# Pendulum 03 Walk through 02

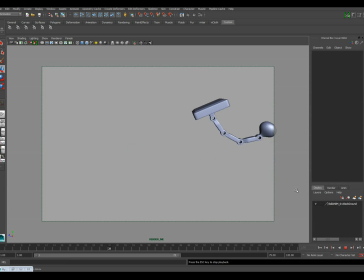12:25 Now we got that in there, and so now what I'm going to do is I'm going to go through. I think that this could be a little bit more stable. We could continue tweaking with it a little bit. There's a chance that maybe it tilts back too far here or something.
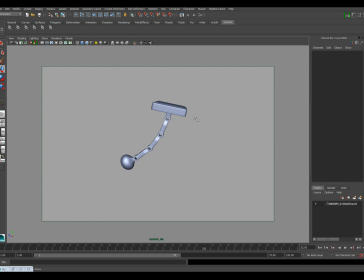12:42 I don't know. This.
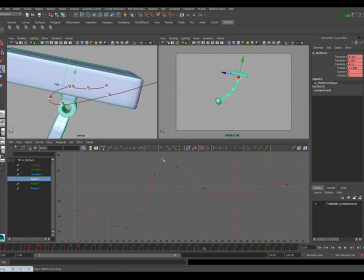12:46 So I mean we can keep polishing on this and just making it look exactly the way we want it to. Maybe something like that.
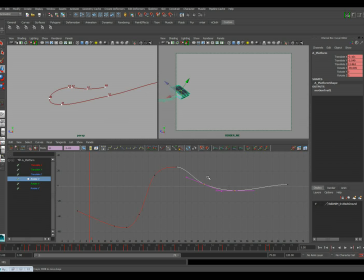13:04 But that's the issue. I bet this needs to happen a little earlier. There we go. And that's not bad. So I'm kind of happy with how that's looking.
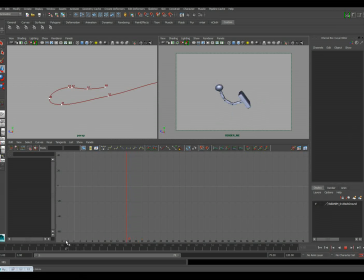13:25 But of course the pendulum looks like crap, right? Like we just really need to polish that up. We just have like just a few keyframes in here, hopefully to describe this, and it's really not. So we're going to revisit some of these keyframes,
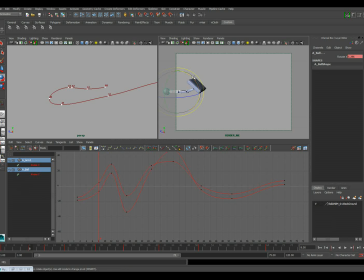13:40 and just make sure that they're still doing what we want them to do. So we know that in this next few keyframes, the pendulum's going to start to dive. So I'm actually just going to kind of build some of this S shape already happening into it here.
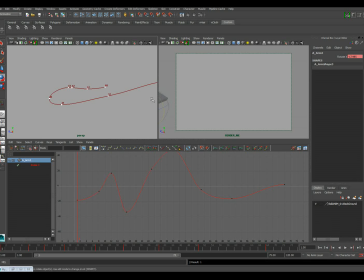13:57 Okay, and I'm going to actually go back to our first keyframe. I'm just going to loosen that up a little bit too, just because I'm not, I mean, even though I don't see it, I'm not liking how it's kind of coming into the screen.
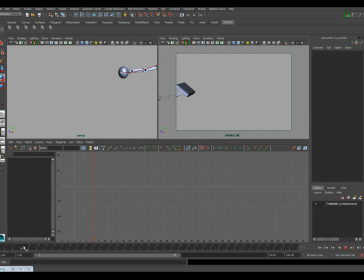14:12 Okay, so it's this section here that, okay, I think I'm wrong. I think I need to go in here and actually make this one dragging downward a little bit more. Maybe a little bit more like this.
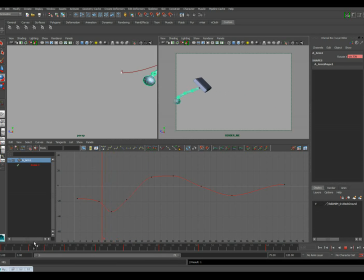14:30 And that way, when we get this dive down, it kind of whips up. Now, the problem here is it's already starting to rotate forward here. And I don't want that. I want it to kind of hold off and hit it here on this pose.
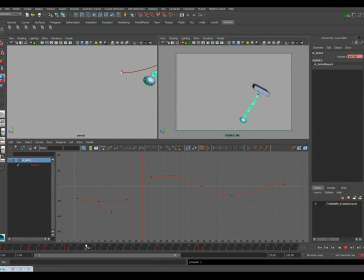14:45 And I think that I can actually sort of build a little bit of that into this pose. So I'm just going to add a new key pose, and this is just on the pendulum pieces, and I'm just going to kind of continue to drag that back, right? And so let's see how that feels. So now that feels a little bit sharper, right?
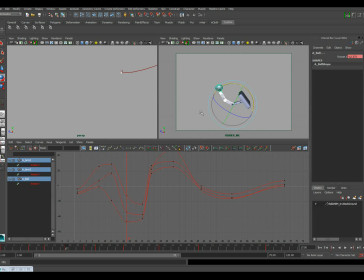15:05 And so because I did that, now this one doesn't feel quite as strong, so I can actually overshoot that one a little bit more if we want to. There we go. And then this one needs to kind of overshoot it even more as well.
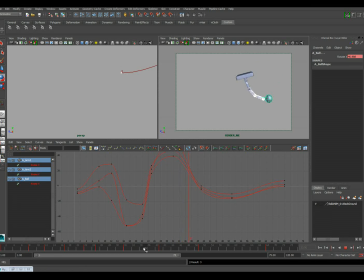15:23 Maybe a little bit something like that. And then got this. This pose here just feels weak, right? Like that's so blah. So let's kind of have it dragging a little bit more from this previous pose here. And then there.
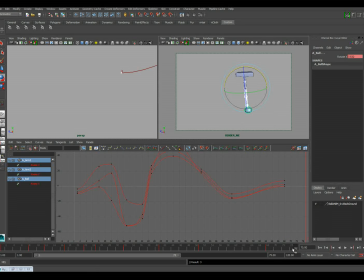15:44 And then we can actually take this on out if we want to sort of a logical end. Even if we wanted to add just a touch more motion on this thing, just to kind of give it a place to go. Let's see how that feels.
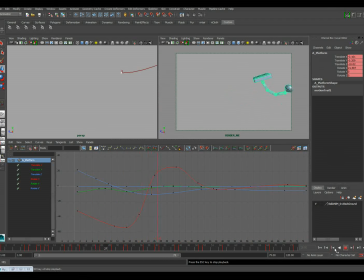16:02 Right. And that can be kind of where the pendulum settles to a stop. So we'll kind of just clean that pose up a little bit, maybe something like that.
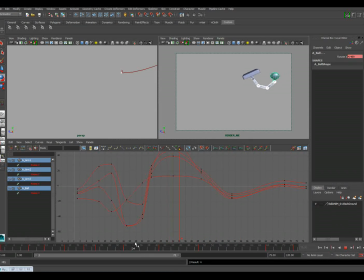16:17 Okay, now the things that are missing now is I want to go ahead and kind of build in some of my drag. Like that's nice there, that's nice there, but then here it just starts to kind of settle.